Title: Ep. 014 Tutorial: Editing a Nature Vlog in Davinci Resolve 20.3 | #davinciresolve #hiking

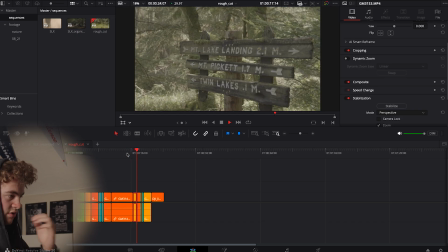About 15 seconds in, we're going to find out where they're going. They're going to this lake.
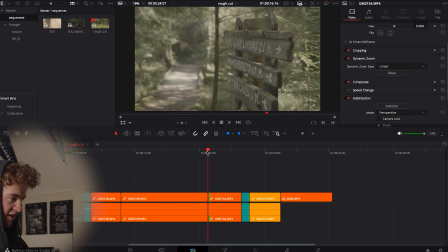Now, I don't think this 2-shot is necessary, but I know there's a rack focus here to our character, so we're going to use that. Make sure we stabilize this. Similarity is usually the best way to go, and nice.
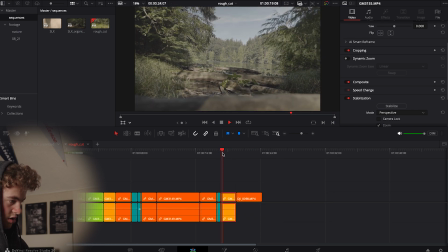That's really clean. So in this shot, we've now established our lake. Let's stabilize it as we do with every clip. Perfect.
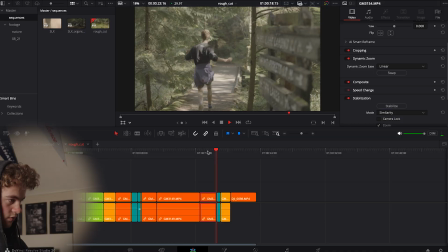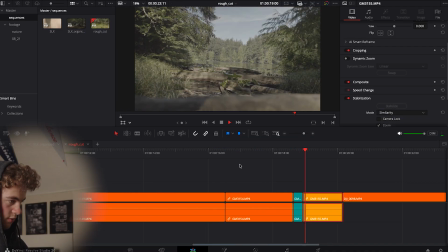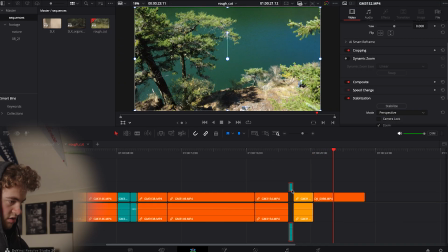Another thing I like to do with these
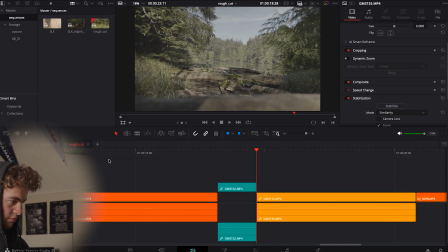drags is if we have a shot with motion and we're continuing that motion with a whip,
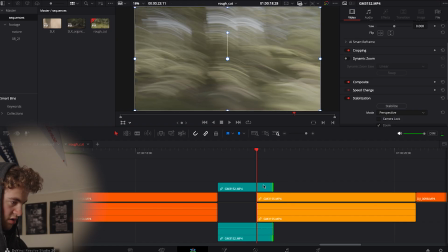let's feed that into our next clip a little better. And by doing this, it really helps. You bring your whip across, you cut it over the start of the next clip, and now we can change the composite mode.
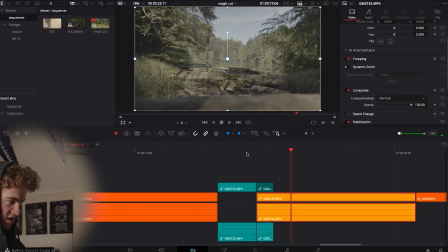Let's go with a screen. Super basic and just helps flow into our next shot.
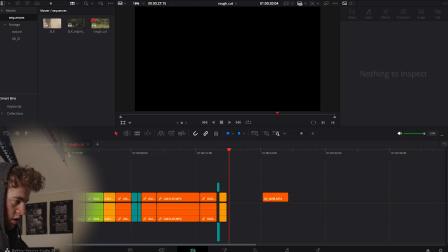Again, this is a super simple formula. Where are we? Who are we following?
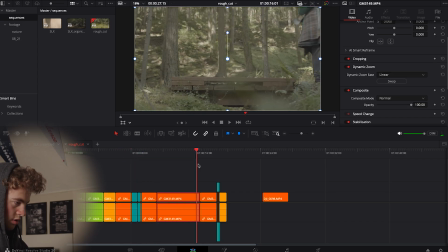And what are they doing? Right? So we're in the woods. These hikers are our characters and they're going somewhere. Now we're at the lake.
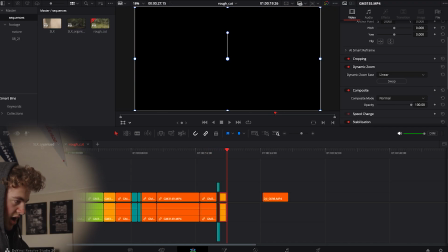Let's establish the lake. Now we're going back to our characters. What are they doing?
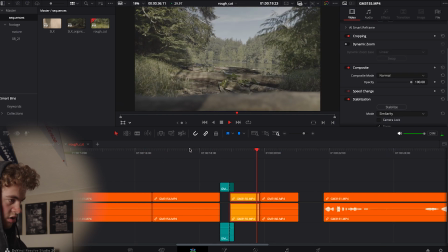We can go from this first static shot to just another static shot. This is totally fine. We're keeping our composition pretty balanced here. This shot's very symmetrical. This next shot also quite symmetrical.
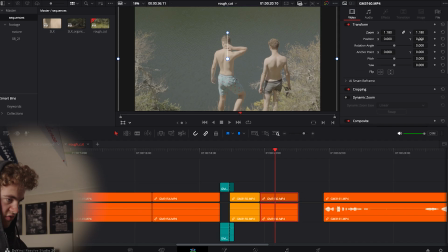And honestly, because all this is 4K, we really have a lot to work with here.
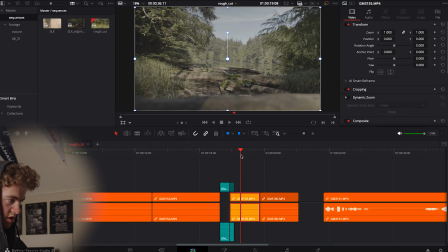We can make the shot a little more symmetrical. This might flow even better. Perfect. And this is the final product.
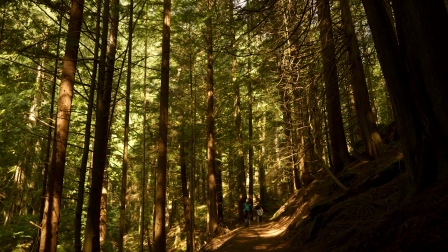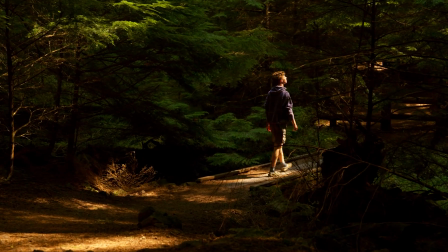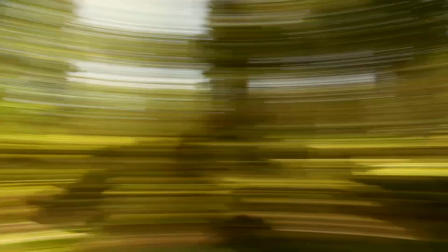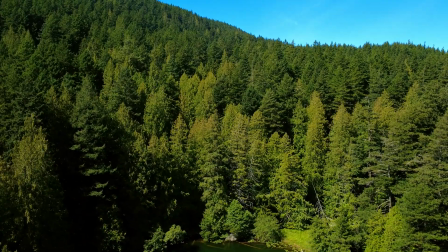I hope y'all found this video informative and inspiring. If you guys want to see more videos like this in the future where I walk you through some editing tips, tricks, and things that I do in my everyday editing, let me know down in the comments below. Make sure to like, subscribe, and I'll see you guys in episode 15.